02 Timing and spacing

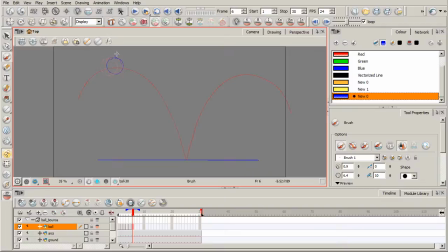so if I as I reach the top of this arc you know I've really reduced that spacing quite a bit but now we're getting ready to come back down it the ball is gone as high as it can for this action here and gravity is going to pull it back down to earth and so as a result that spacing is going to start to increase
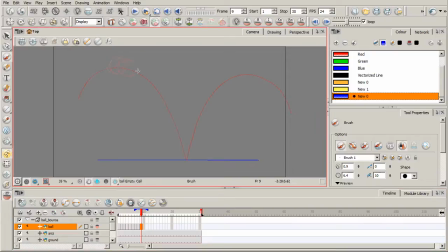more and more and so you can see how I'm increasing that space in between each drawing,
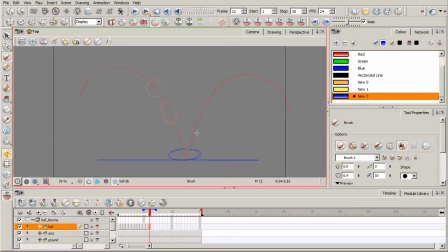right, and then we're going to have the ball hit, hit the ground, sprinkling in a little bit of squash and stretch, which we'll talk about later on. So the ball's going to hit the ground, and then it's going to start to go back up on that next arc,
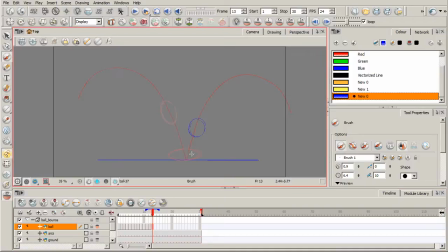and you notice how I drew this arc to be a little bit shorter in height, because if this ball were to continue bouncing on, it's eventually going to come to a stop, and so those arcs would be shorter and shorter so
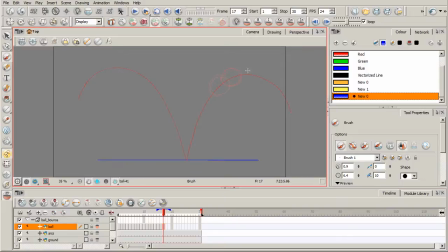basically same thing as before as we start to reach the apex of this arc I'm going to reduce the spacing okay now
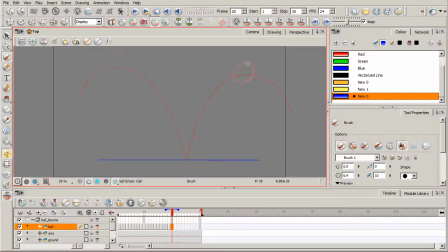we're getting ready to come back down and
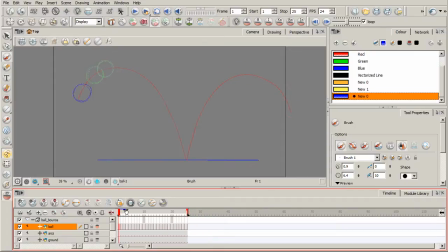we can go ahead and stop it right there and so if you take this little blue little playhead right here this little thing on top of your playhead little blue arm and if you extend that all the way out
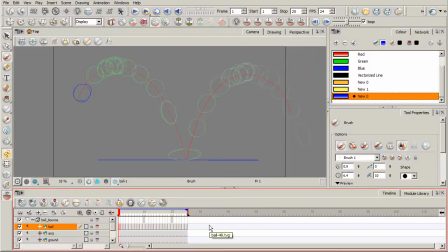you can see all of our timing and spacing that we have here. So you can see how we reduced the spacing as we got to the top of that arc, and then as it starts to come back down, you can see how I increased the spacing. If we go ahead and click play, we can see what that looks like.
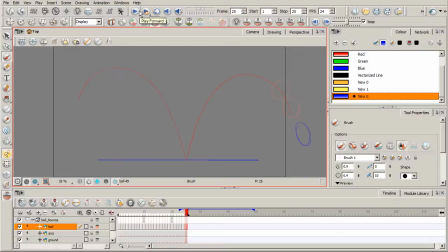Now, what you would really want to do is shoot some reference video. Get like a rubber ball, or a ping pong ball, or a golf ball, or any kind of ball because they're all going to bounce different based off of their their weight sometimes their
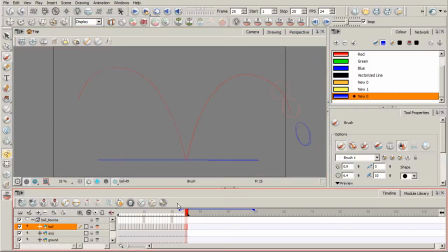material there's a lot of other factors that play into that they're each going to bounce differently and so your spacing is going to be different that's going to allow you to really determine the the weight of the ball okay it's just kind of playing that and so now you could come back in here and you could really adjust any of
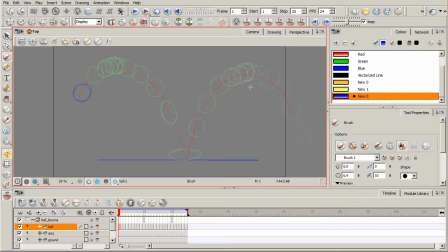these to really fine tune it based off of what type of ball you want this to be. Now if you want to adjust the timing even further, right now everything is done on 1's.
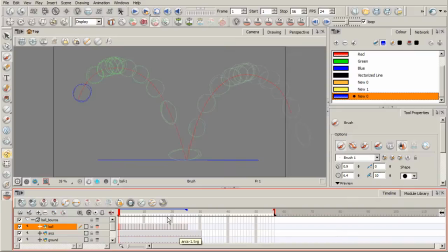Now most animation is done on 2's, basically where each one of these drawings is held for two frames.
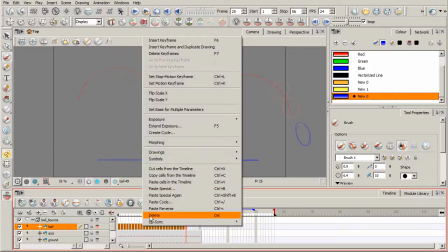Right now everything is on one frame. So you can hold down shift, select all of these, right click, go to exposure, you can go to set exposure to two.
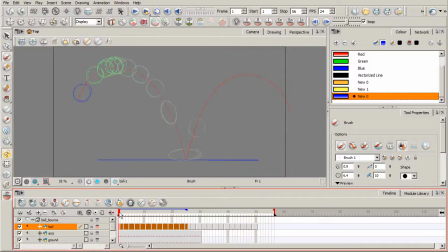So each one of these drawings is now held for two frames. So that affects the timing. Let's see what a difference that made. And, of course, the arcs and the ground plane are disappearing because I don't have those exposures extended out.
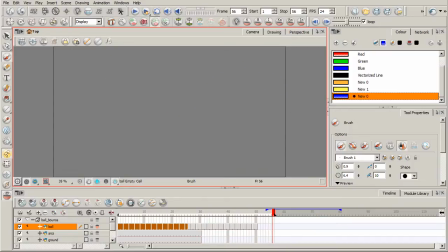But you can see how the ball is moving a lot more slowly, okay? So a lot of traditional animation is done on twos. However, if you're dealing with camera movement, stuff like that, or even sometimes some dialogue, you may work on ones.
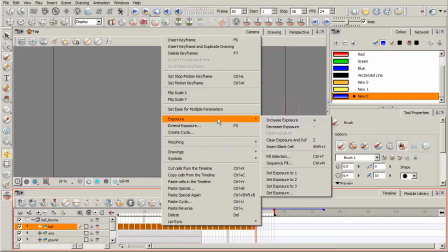I'll go ahead and just switch this back to one.
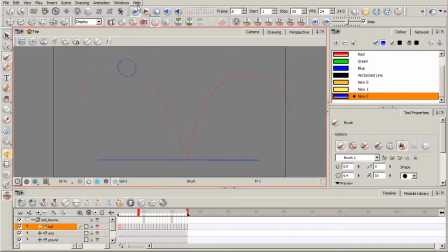And again, you can kind of see what we're doing here.